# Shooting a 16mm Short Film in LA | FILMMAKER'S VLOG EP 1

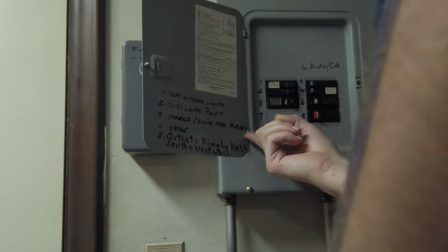232s
There's not very many Social hall receptacles Okay, well that's a 20 That's good Okay,
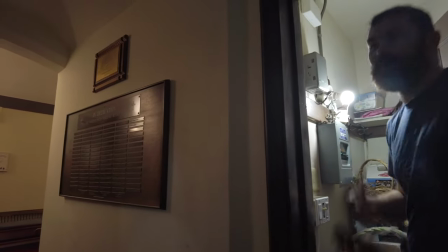240s
well There's a bunch of 20s not labeled So we'll figure it out Alright, so we're in the church right now We actually got here and they were Doing service, it's a Hispanic church They have service every single day Of the week, so we had to wait For them to clear out, but now we're We're in here trying to get some blocking kind of locked in so that when it's bright and early in the morning, we get ready to move. Tech Scout went well. I think we got a good idea of what we're going to do for tomorrow.
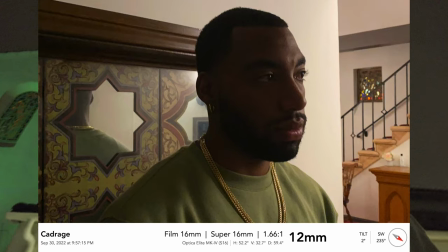271s
I'm going to throw up some of those reference images now and get back to Vaughn's place.
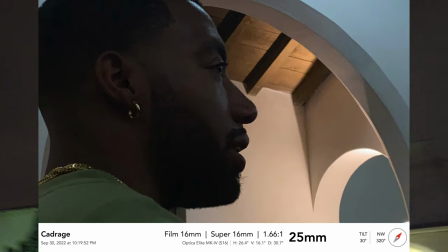276s
Load some film, sketch it out, and be ready to roll. What's good here, Vaughn?
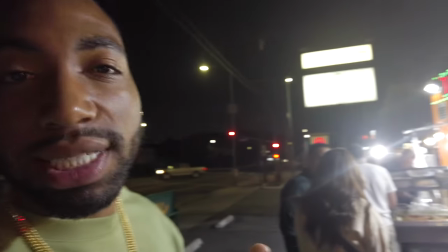282s
Really, really everything. There's two of these in the city. That's what I like to hear. Everything's good.
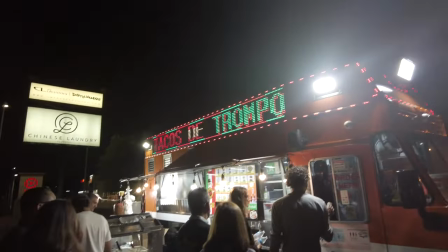286s
This is a good late night food store.
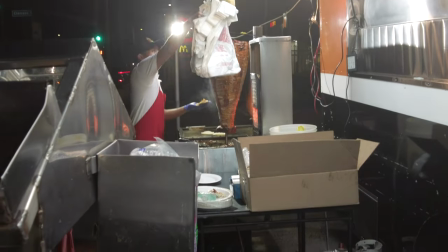Alright, so it is currently 12.15.
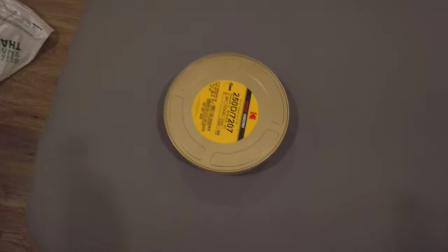297s
Got our film here that I will be loading tomorrow because I don't feel like loading it tonight. Time to get some rest and we'll see you on set. Good morning. Just took a shower. Getting ready to get ready.
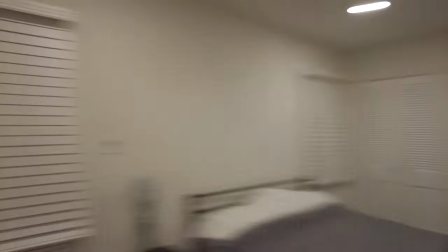315s
Time to load up one of these There's a candle film here, a little desk, seems like a good spot, so we'll go ahead and tap the tent.
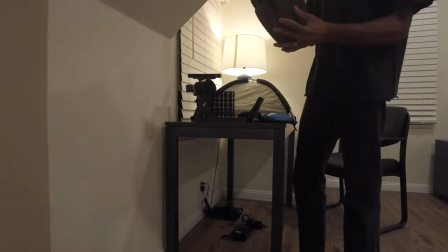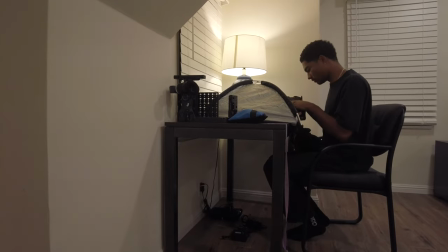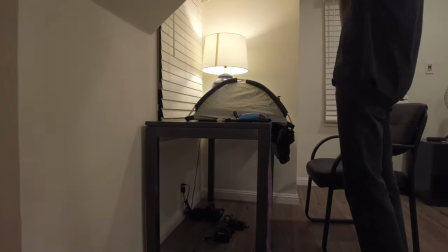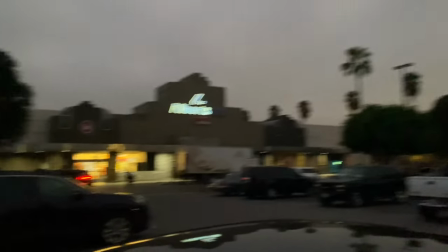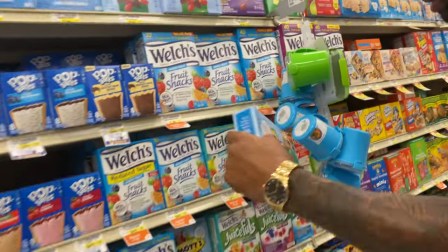348s
Gotta get that crafty, you know. I'm telling you, these are the best ones I've ever done, man. Gotta do it. We're on our way.
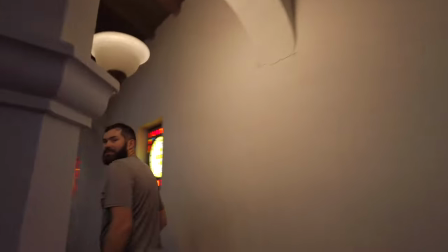360s
Gonna make a movie. This is Landon, our guy who came on last minute, really rocking it for us.
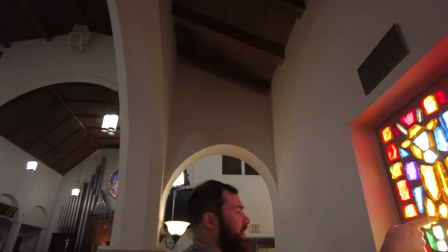367s
He's gonna break us through our kind of lighting setup we got going on here.
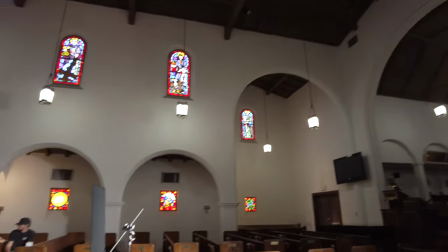370s
So inside each of these two windows we've got Source 4 Leco coming through, wide lens just trying to hit right here.
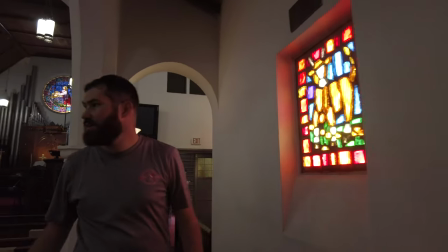379s
I mean obviously since all this is eating it up, it's not really carrying very far in the room. So we have some MCs that we're using to just carry that a little bit further.
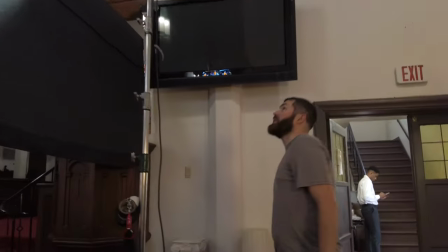389s
You have this Vortex 8 which has been the hero of the day so far. Pretty much our main key light that we've just kept spreading the same spot all day long.
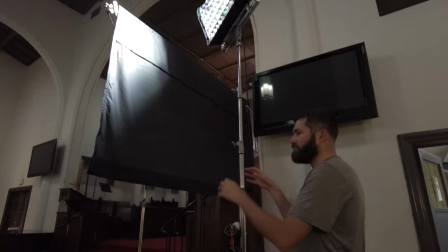397s
establish it as a key light and just pan and tilt basically we
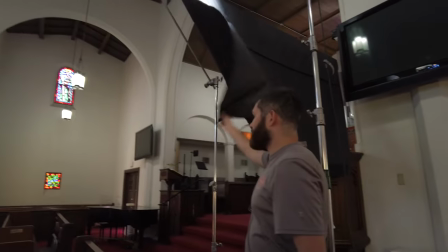402s
put this white light here to do some still control because the wall is a little
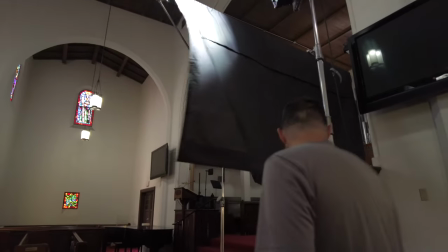407s
bit too bright at one point and then back
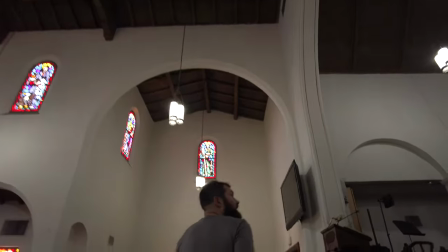412s
in here we got 1200d backlighting that
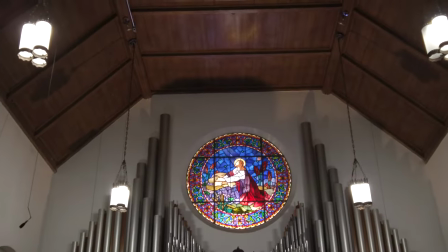418s
window along with sort of like a 575 HMI scoop that
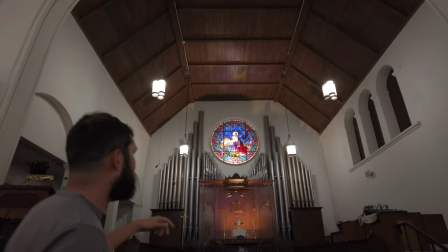423s
the location already had and a couple of little like cable lamp type bulbs they had back there
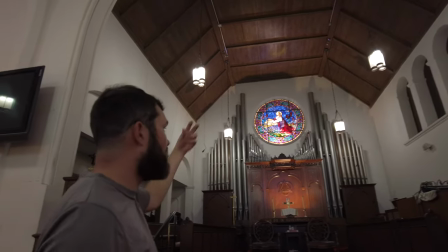428s
and then a 650 Fresnel as well just kind of hanging it so kind of a weird combination but
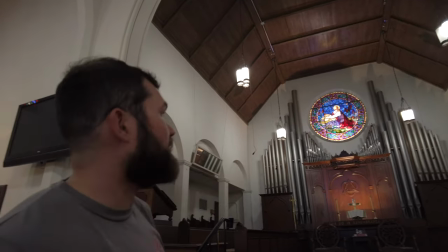434s
we put all that through camp together and it worked really well all as one I would have done a bigger unit I think but
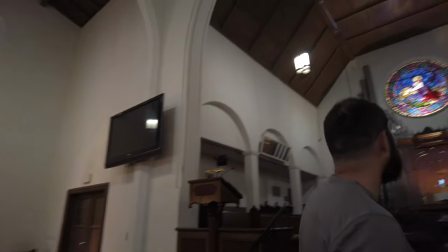441s
for what we're doing it's working really well and it feels natural and then lighting Jesus up
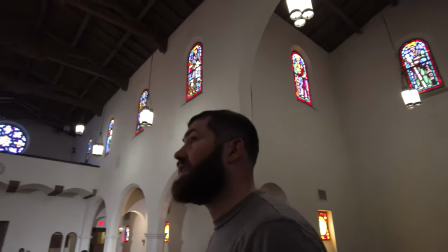448s
yeah we really haven't had to modify the setup other than panning tilting that you know the it great helps and then just the lenser other than that it's been
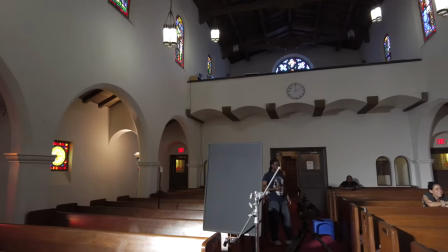457s
very much like set and make minor tweaks i will plug you don't worry about it i will plug you these guys are awesome and
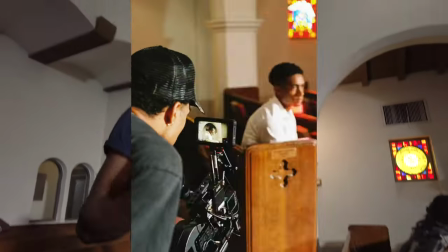465s
we got the bts here on film and the dope
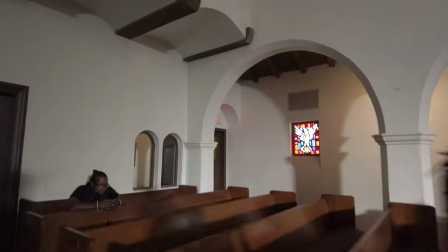470s
t malcolm x absolute yeah and shy on say what's up say what's
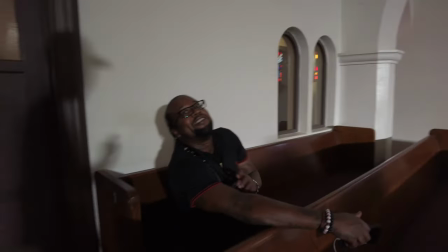478s
Yeah, yeah, yeah, yeah.